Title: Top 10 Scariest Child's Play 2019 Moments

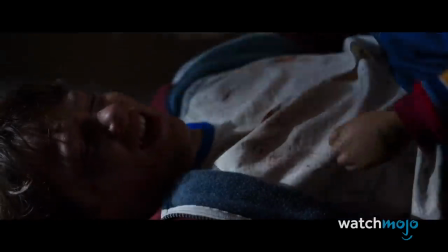Plus, having a murderer talking in your head is nightmare fuel no matter what the context is.
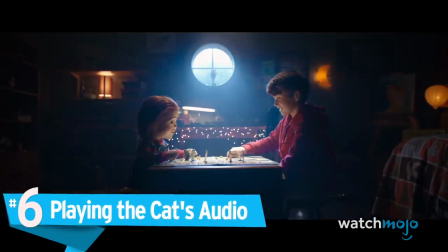Number 6. Playing the Cat's Audio
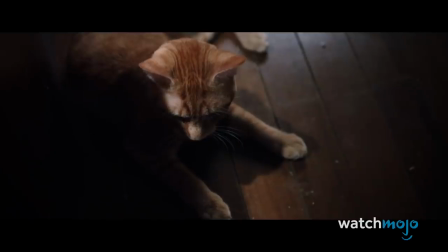When Andy's cat Mickey Rooney scratches his arm, Chucky swears vengeance.
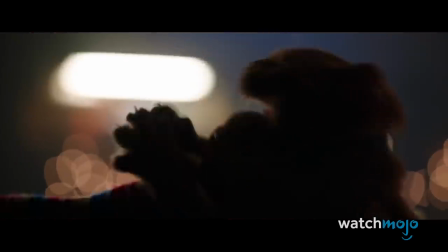The moment Andy leaves the room, Chucky tries to strangle the cat to defend his friend. The next day, Andy finds the cat dead on the floor.
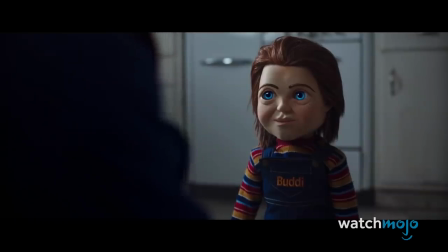This is already a great way to spook Andy and the audience, but then Rooney's voice returns one night.
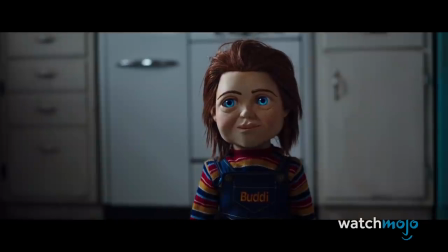Hearing Chucky replay the cat's death wails is deeply disturbing, especially as we experience them with Andy for the first time.
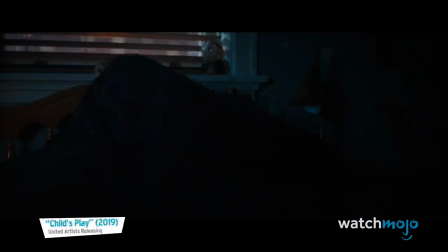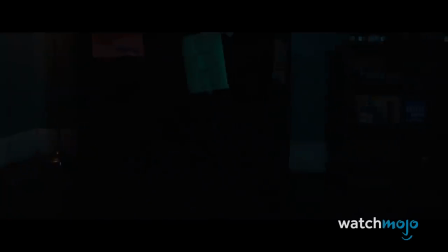And it's exponentially more terrifying since the doll is only doing it to torment him.
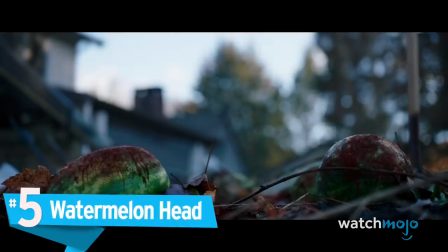Number 5. Watermelon Head
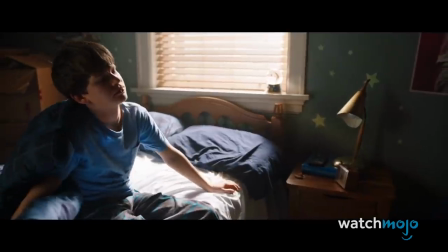After Chucky kills off Shane, Andy wakes up to a surprisingly quiet and blissful morning.
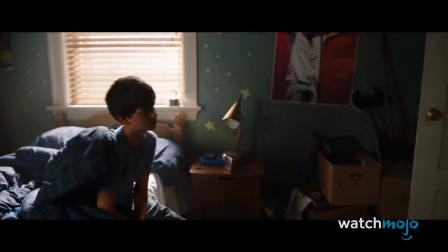In the midst of this idyllic scene, however, we're jolted with fear as Andy spots Shane's face stuck onto a watermelon.
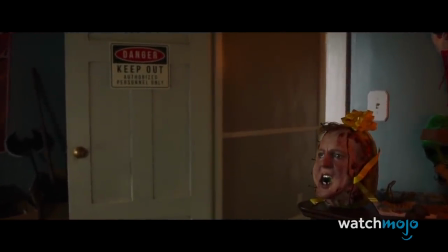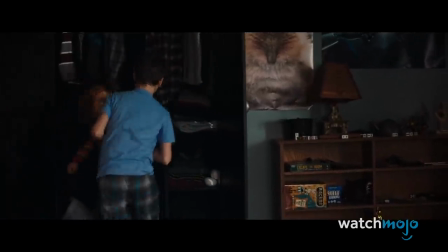The imagery is equally absurd and horrific, which helps it stick with you long after the film ends.
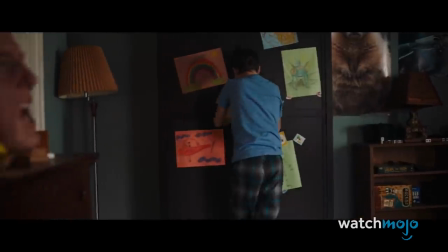The dramatic shift in tone also enhances this scare as it happens.
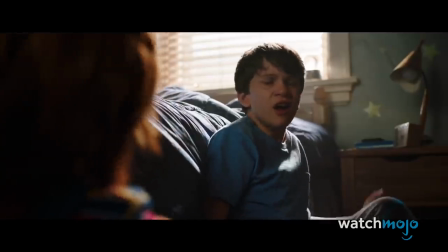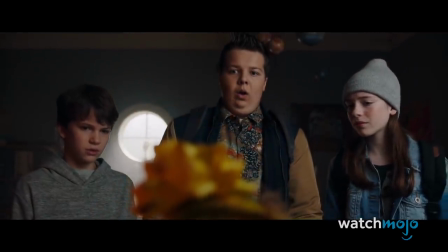And the sense of panic is upped further as Andy realizes the criminal repercussions of trying to call the police on Chucky.
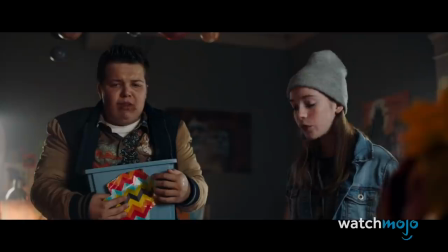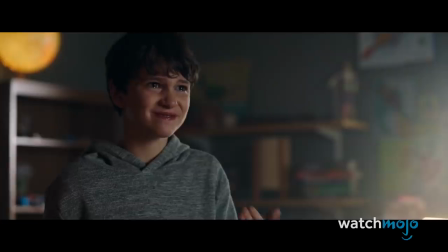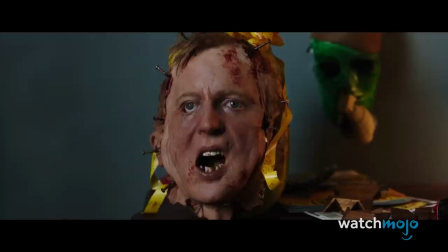The mix of gore and consequences feeds into the panic. Number four, Chucky is everywhere.
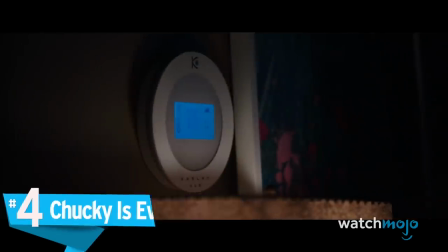Hit me alone! Over here.
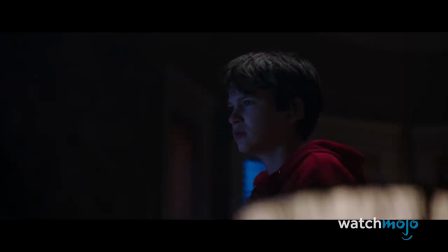We learn early on in 2019's take on Child's Play that Chucky has wireless functions to control smart home tech around him.
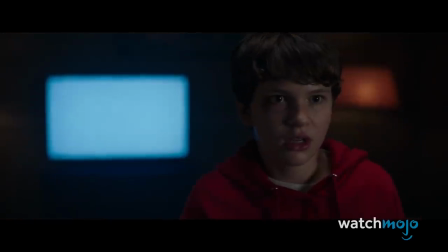While this sounds like a cool feature at first, it takes a sinister turn when the doll uses his powers to throw his voice around the room.
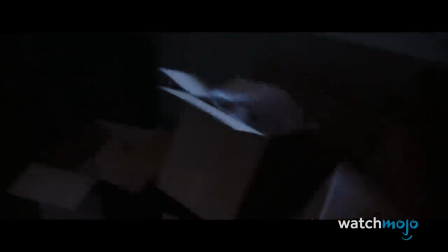Don't let us play, then I'll go away.
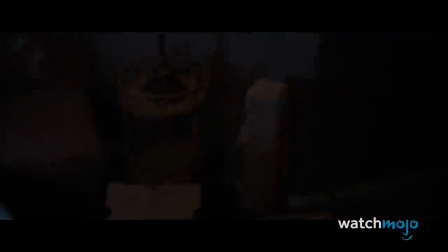Why are you doing this?
Though it would be freaky enough for Chucky to sneak between couches and shelves in the dark, it's scarier that you never know quite where he is.
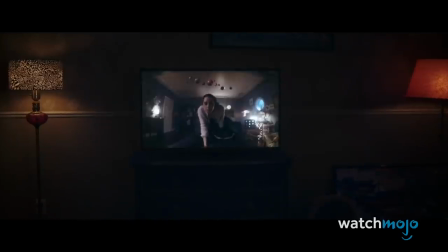Are you my best buddy? If they don't let us play, they all go away.
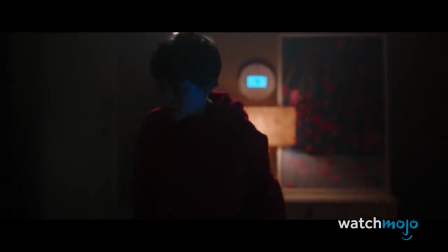Just as you think it can't get more unnerving, the doll projects his own point of view onto the TV to show us where he is in relation to Andy.
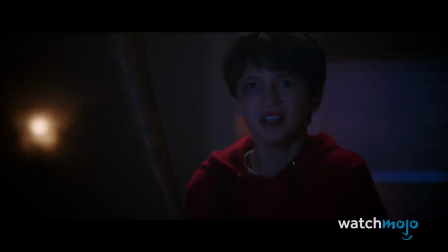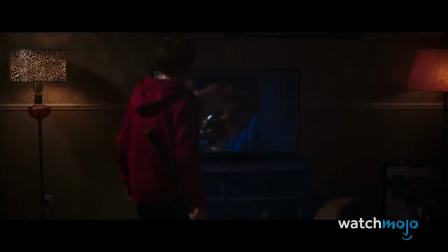Given how underused smart tech is in horror, this scene is especially memorable for taking a path less traveled.
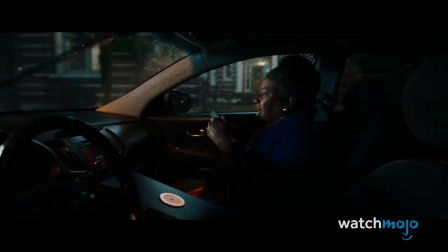Once Chucky decides that everyone else in Andy's life must go, even their nice neighbor Doreen is in danger.
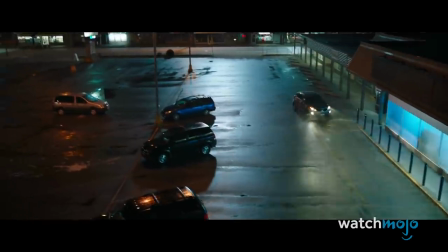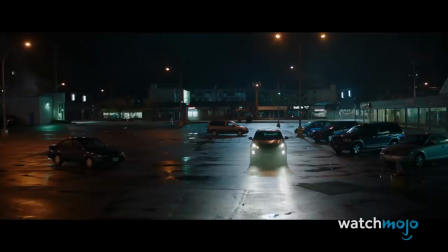When Doreen hops in a self-driving taxi to go out, Chucky quickly takes control of her vehicle.
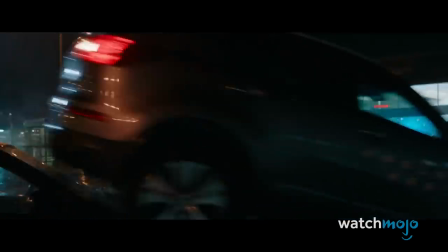It is tense to watch as she's driven in circles and over cars at reckless speeds All while Chucky taunts her through the speakers He also
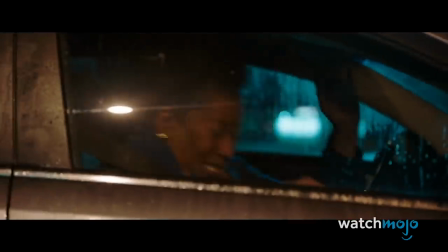menacingly pulls her over to see him In a chilling display of how powerful he is
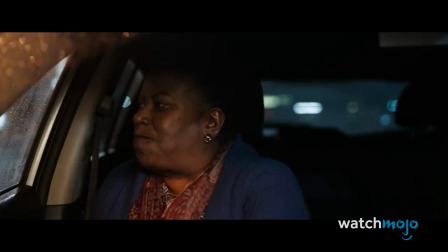It's Doreen's reaction to seeing the seatbelts and airbags disengaged however That really got us shivering
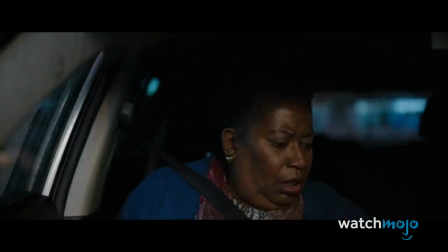Passenger airbag has been turned off Seatbelt disengaged Number 2, Multibuddies and Drone Blades
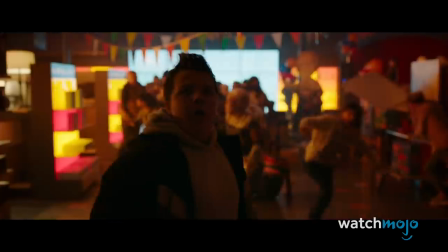with plenty of new buddy dolls ready to be sold at a mall event chucky takes control of a horde of buddies and drones and since there's
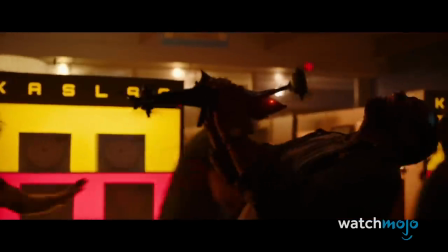a large crowd between him and andy chucky starts mowing down anyone and everyone at the store the shots of drones attacking people are spooky enough but seeing
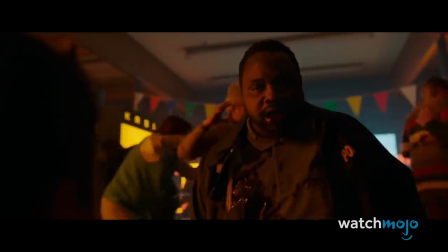the damage they do to people like detective mike is enough to keep you up at night soon the The Buddy Bear dolls are clamped on people's faces.
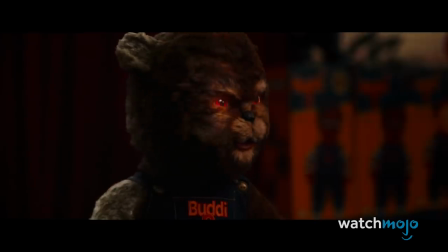Worst of all is the off-screen sound of their bones crunching, leaving audiences to fill in the horrifying blanks.
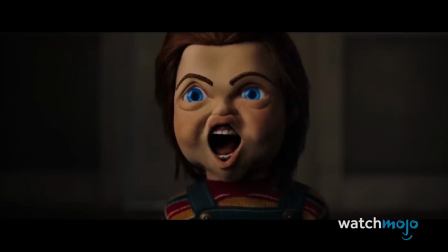Well, I don't know about you guys, but I think this movie has sufficiently scared me away from home tech. Do you think number one has to do with that, or is it just a good old-fashioned murder? Let's check out some honorable mentions, and then we'll see what our top pick is.
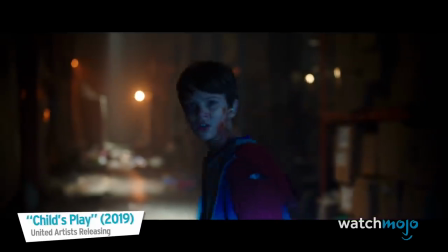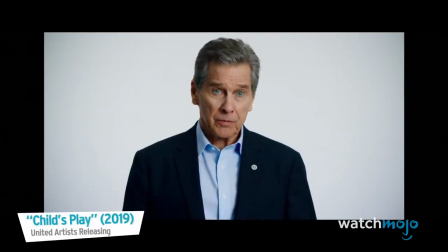We believe that happiness is about more than entertainment. It's about being known, understood, loved.
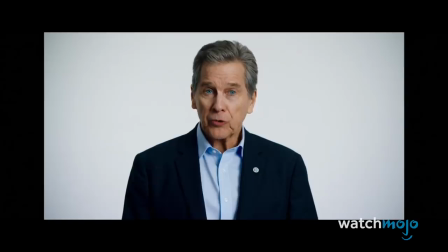Introducing your new best friend, Buddy.
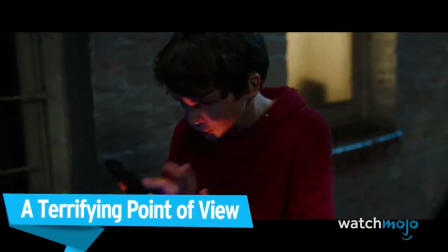Come on.
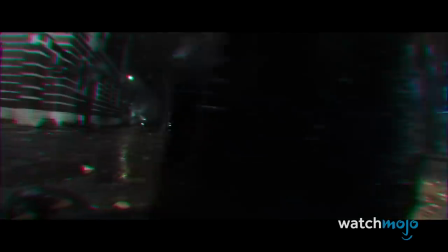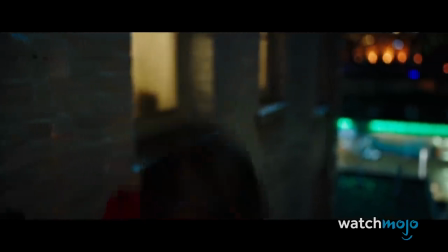Oh, shit!
Number 1.
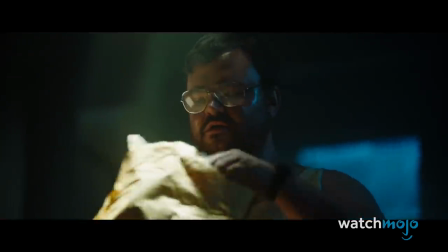Repairman Dismantled It turns out that maintenance worker Gabe is pretty creepy himself, but his fate is far worse than he deserved.
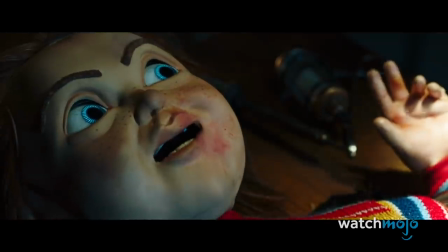When he takes and repairs Chucky, the doll turns on him.
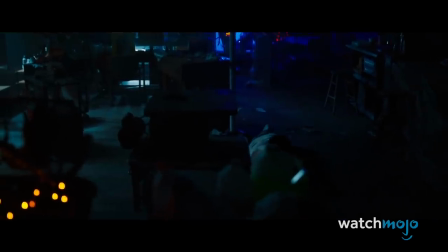The quick shots of Chucky zooming past to cut Gabe are chilling, especially considering how quickly he manages to overpower an adult. It only gets worse for Gabe as he's first burnt, then forced to drop onto a table saw.
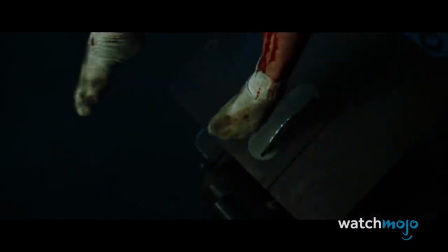That is some way to go. The moment shows just how much damage Chucky is capable of and how cruel he's become.
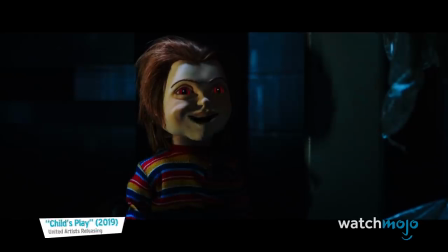Time to open you up. Let's see what we're dealing with.
Do you agree with our picks?
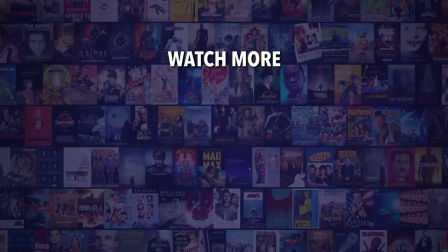Check out this other recent clip from WatchMojo. And be sure to subscribe and ring the bell to be notified about our latest videos.